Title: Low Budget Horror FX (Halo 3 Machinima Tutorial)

Hey, what's up everyone? My name is Immortal HD. Recently I've noticed that a lot of people are skeptical about making good machinimas because they're afraid that their editing software will not be able to compete with new ones out now like Sony Vegas and Adobe Premiere. But I just want to say that that's not true. You can make something good with little to no effort of using editing programs. Of course, I'm not saying don't use them. Instead, I'm going to give you guys another option that you can take into consideration when working on your next video. Since we're still in the Halloween spirit, why don't we try to make something spooky, or scary, pure evil, whatever the synonym antonym of that word is, using only Forge and Theater mode. Now the first step we want to do is find a map that has a little lighting in it, or creates sort of a spooky ambience. And by that I mean, don't try to pick a bright map with a sun, rather focus on things that can be a little bit eerie when watching. A good example of what I'm talking about is a map like Blackout. Blackout is set in the dark with a large moon over it.
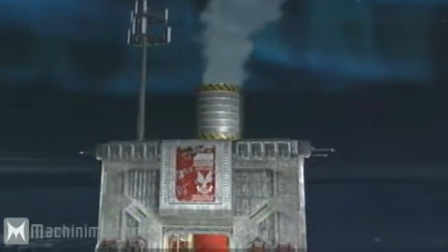It already creates a pretty black atmosphere itself. Another good map is Longshore.
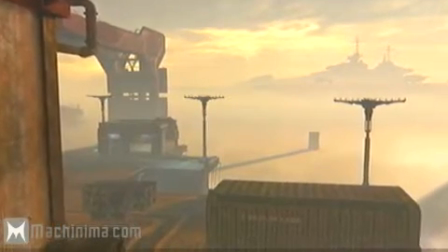Longshore is almost like an abandoned factory. You can use it for almost anything that's set after the apocalypse.
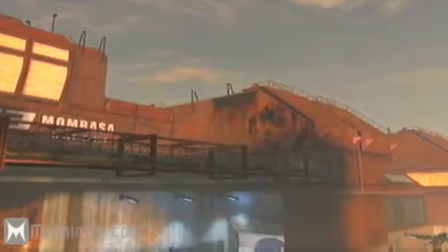For example, a zombie. I don't know what you kids are into, zombie stuff now?
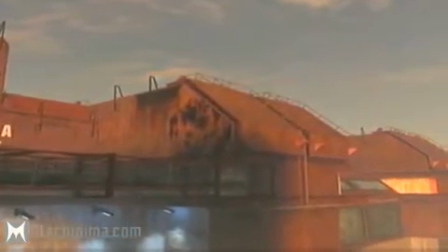I don't know, whatever. But today we're going to use the map called Ghost Town.
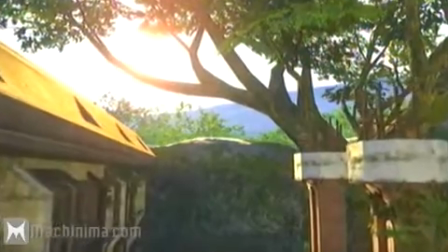Ghost Town is my personal favorite. It looks kind of like a rundown small town that has been hit by artillery.
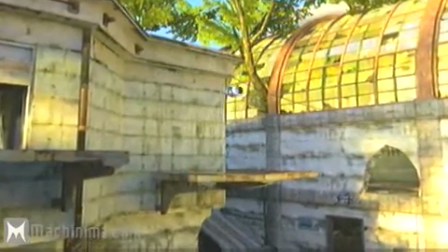I could be wrong, I really don't know the history of it. I guess I could read the description sometime, but I'm too goddamn lazy.
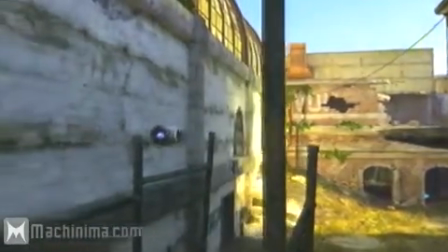Now I don't have a canvas of this map, which could be a problem. There are objects laying everywhere, and forging in it could be a little bit difficult.
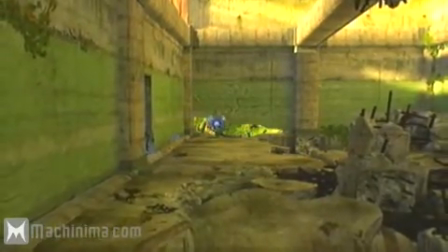But we're gonna have to manage.
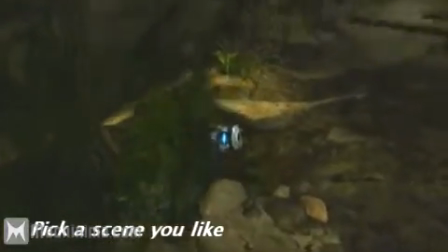First thing I'm going to do here is try to find a scene where I'd like to place my character and have some sort of action going on, or the main section.
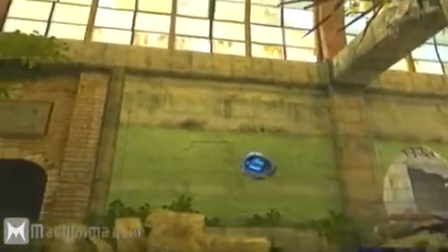This looks like a pretty good spot. I'm going to delete the objects around it so I can have a nice clean slate to start off with.
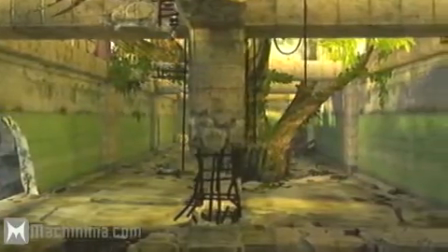Now as you may notice, this particular area has a lot of sunlight going into it, so we have to avoid that.
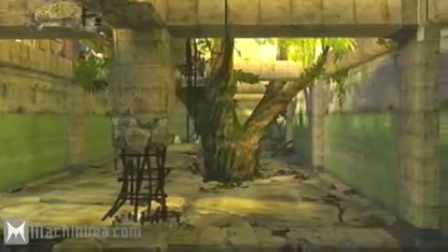We don't want to reveal too much when taking our shots. So, because Bungie is so great, they've even given us effects to put in anything we want.
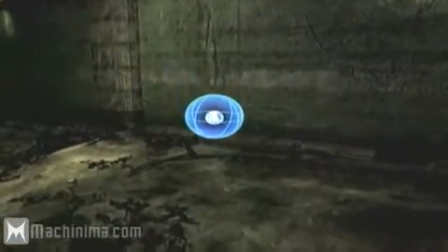The ones we're going to use today are called Juicy and Gloomy. It's a particular combination.
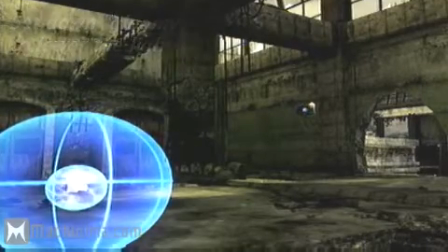So when we set down Gloomy, you can see that the map is black. It's pretty much black and white almost, but not exactly.
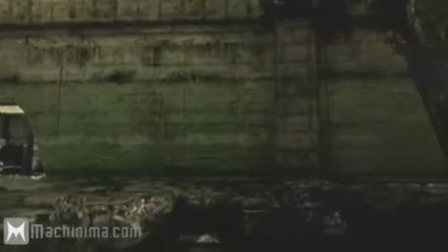It has still lighting going on in it, but a lot of it is dark. We want to kind of light it up a little bit.
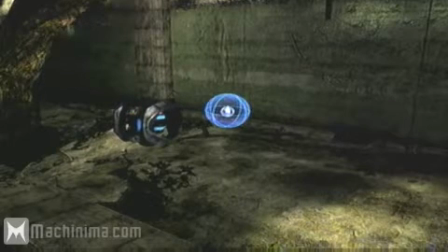So our next thing is going to be called Juicy. Juicy brings out colors and gives light, which is very important for what we're trying to make.
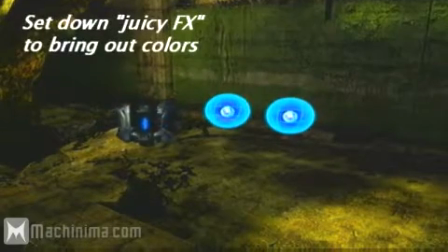We're trying to make a horror scene. With horror scenes, you're trying to make something that's visually eye-catching.
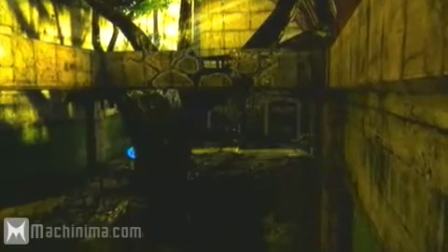Whenever you watch a horror film, you always focus on different things that light bounces off because everything is so dark.
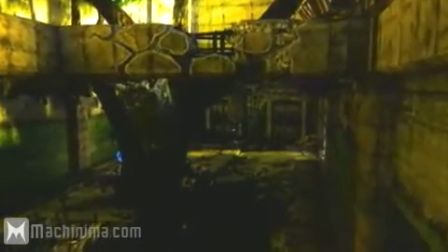With a Juicy effect, it gives color to appropriate things such as trees and outside lighting, which is what we really need.
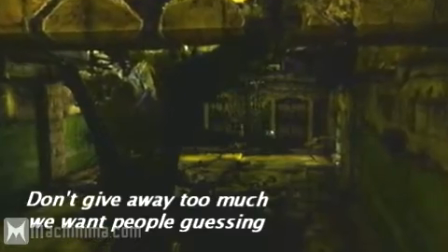We don't want to reveal too much of what's going on because we always want the viewer to keep guessing what the next scene is going to be,
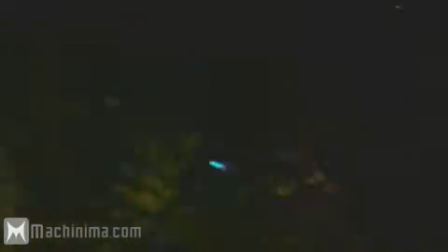and if it's always light, you can pretty much foreshadow anything that's going to happen. So now that we have lighting down, we're going to place some scenery.
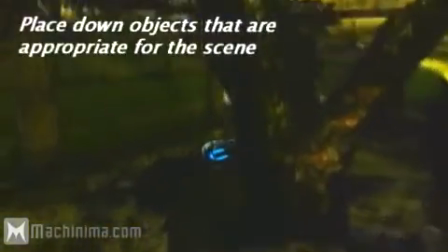Now we don't really need it because everything here is pretty detailed. We have broken objects, we have trees coming in and out of the place, cracks in the wall.
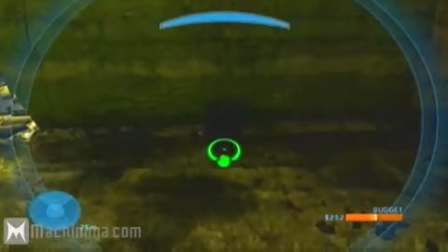It's already a pretty detailed map.
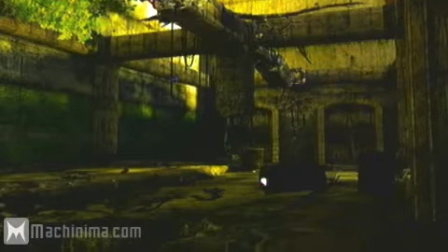But we're going to add some of our own extra stuff such as crates and anything else that I really want to whip in here just to add some extra effect.
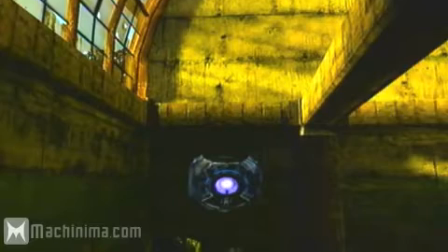There. Now that we have a somewhat decent looking area, I'm going to start my body acting.
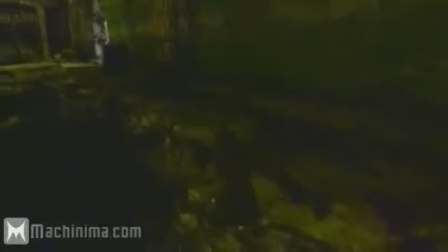I'm going to have my character walk down the stretch, turn around like there's something behind him, and then jump down off that platform.
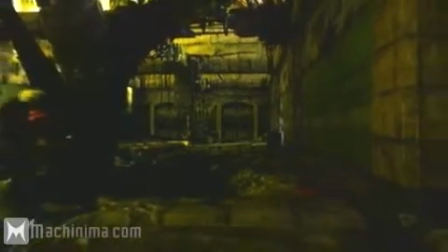It sounds pretty easy, but it's actually going to be hard trying to freak the viewer out. Because this is the Halo 3 engine and not the Blair Witch Project, we can't necessarily expect for everything we do to be scary.